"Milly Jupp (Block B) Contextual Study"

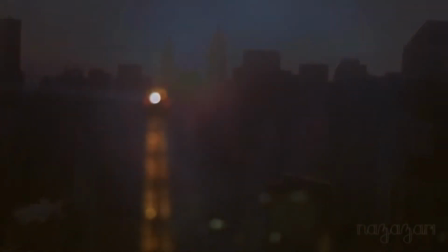I'm in here. Can anybody see me?
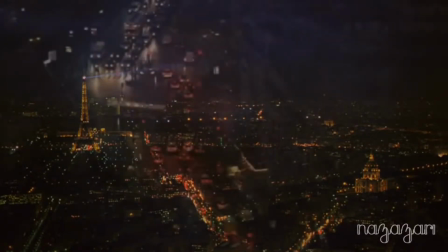Editing is usually considered to be one part of the post-production process.
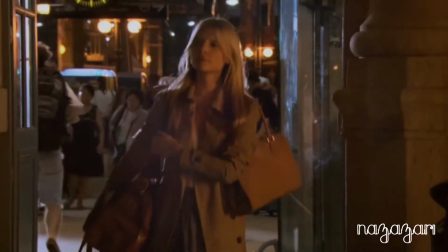Other post-production tasks include typing, colour correction, sound mixing, etc.
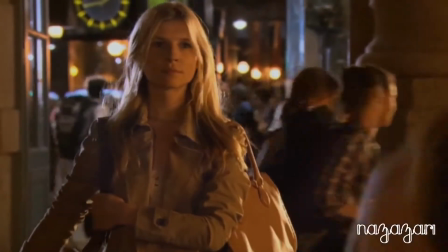Editing is the process of selecting and preparing written, visual, audible and film media used to convey information.
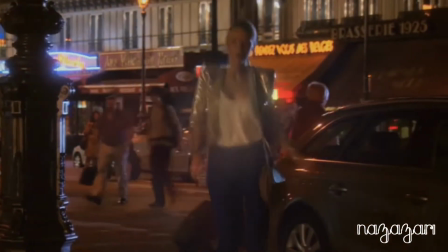The editing process can involve correction, condensation,
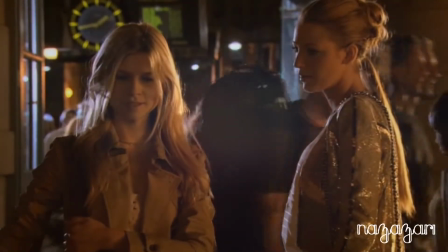organisation and many other modifications performed with an intention of producing a correct, consistent, accurate and complete work.
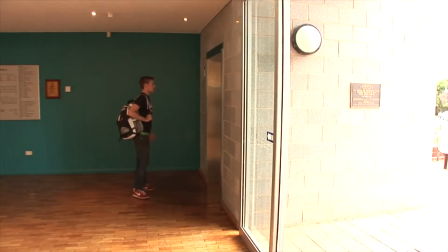In-camera editing is a technique where instead of editing the shots in a film into sequence after shooting,
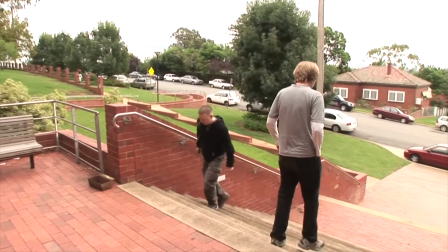the cinematographer instead shoots the sequences in strict order.
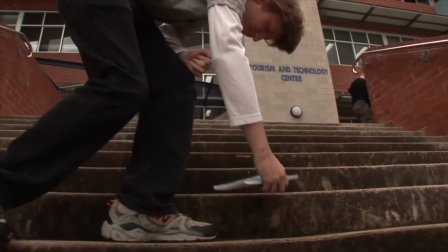The resulting edit is therefore already complete when the film is developed.
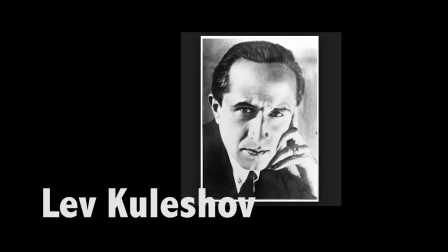The history of editing. Lev Kuleshov's experiment establishes that montage can lead the viewer to reach certain conclusions about the action in a film. He thinks that editing a film is constructed like a building. In 1918, he did an experiment to prove his point.
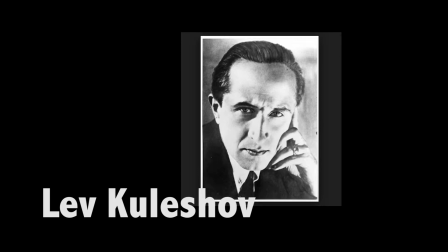He took an old film clip, intercut the shot with different images. There's the three methods of montage: French film, Soviet filmmaking of the 1920s, Hollywood cinema, French New Wave films, and the non-narrative films of 1960s.
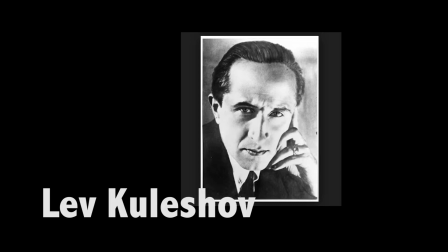He used a carefree editing style and did not conform to the traditional etiquette of Hollywood films.
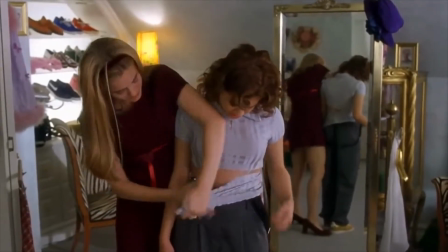Transitions. For example, straight cut, which is where the scene changes quickly from one to another without attracting the audience's attention.
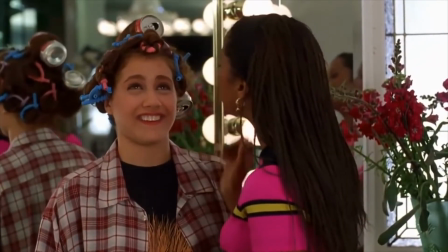Another one is dissolving. This is when one shot fades off the screen whilst the next shot is fading on.
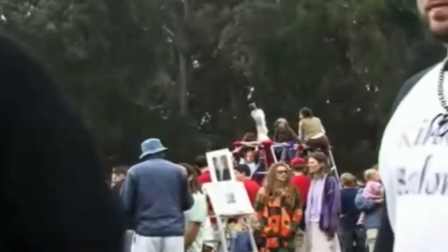This is usually shown when the filmmaker wants to show a connection between two characters, places or objects.
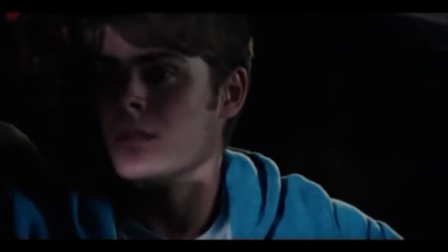Fading is a gradual darkening or lightening of an image until it becomes black or white.
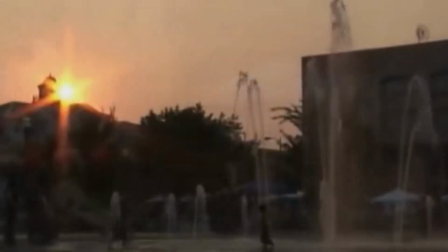This is used to indicate the end of a particular section of time within the narrative.
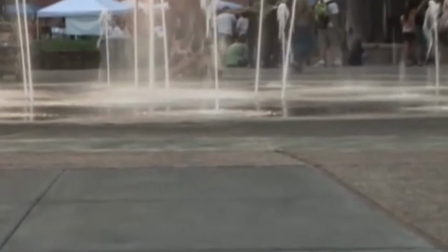The white transition is one image pushed off the screen by another.
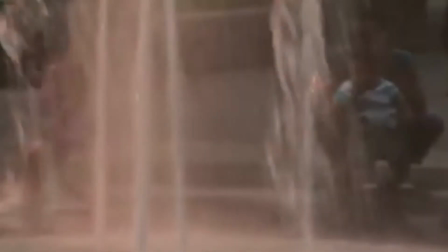They can either be pushed left or right.
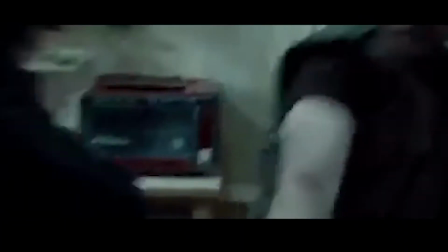It is more common for the image to be pushed off the left side, as its movement is more consistent with the sense of time moving forward.
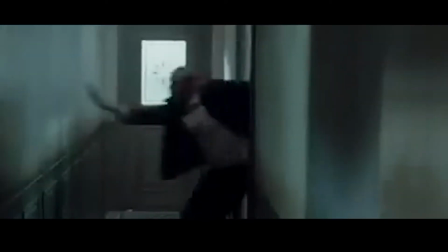Following the action is a type of camera technique.
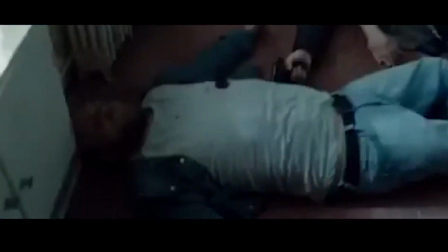This is when there is movement or in an action scene, the camera would follow the event action that has taken place.
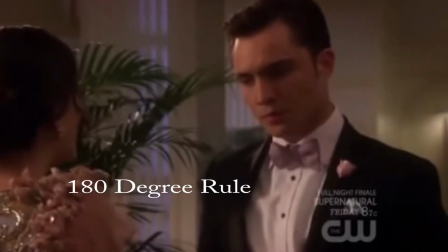Montage and Hollywood editing.
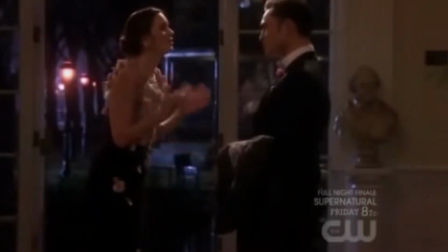Montage is a technique in film editing in which a series of shots are edited to a sequence to condense space, time and information.
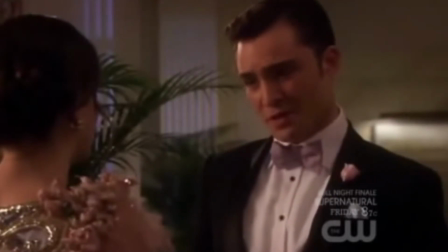It's when the editing is going so smoothly that the audience don't even notice it whilst they are watching the scene.
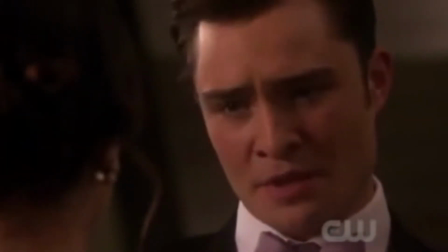Continuity editing is also known as invisible editing, or as classical Hollywood style of editing,
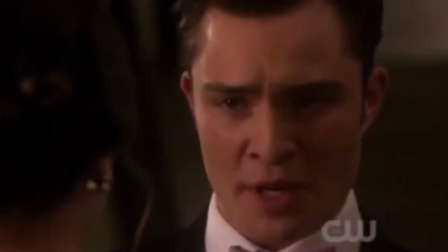and was developed by an American director, D.W. Griffin. The 180-degree rule is a base
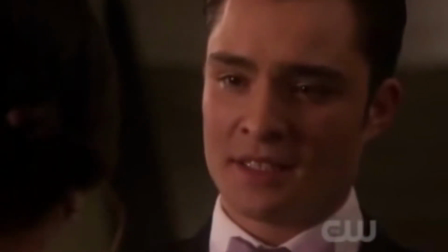guideline that states that two characters or other elements in the same scene should always have the same left-right relationships to each other.
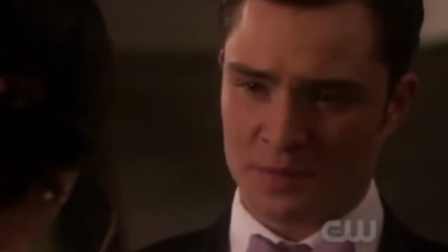If the camera passes over the imaginary axis connecting the two subjects, it is called crossing the line. Speed of editing. The speed of editing will help to determine the mood of what is taking place on screen.
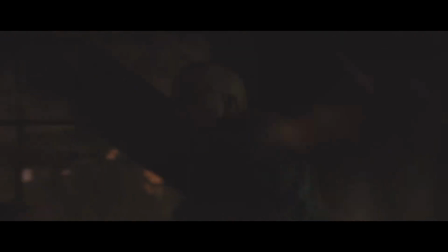If the audience is to feel anxiety and suspense, the editing will be quick.
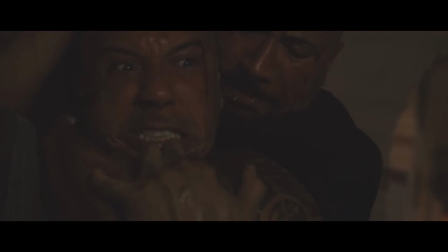The scenes shot changing frequently. This happens a lot in acting films.
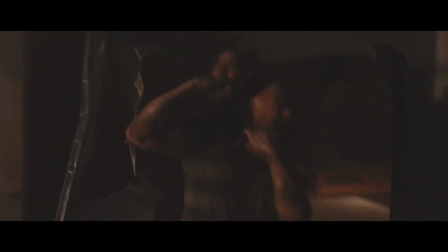If a relaxed mood is desired, the scenes last longer and change less frequently, for example in drama. According to Walter Murch, when it comes to film editing, there are emotion, which has the most story,
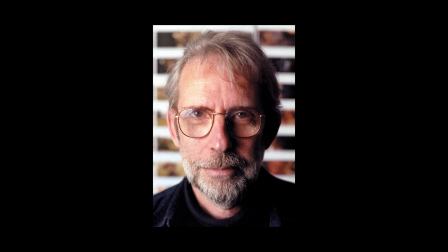then a rhythm, eye trace, two-dimensional plane of the screen, then three-dimensional space of action.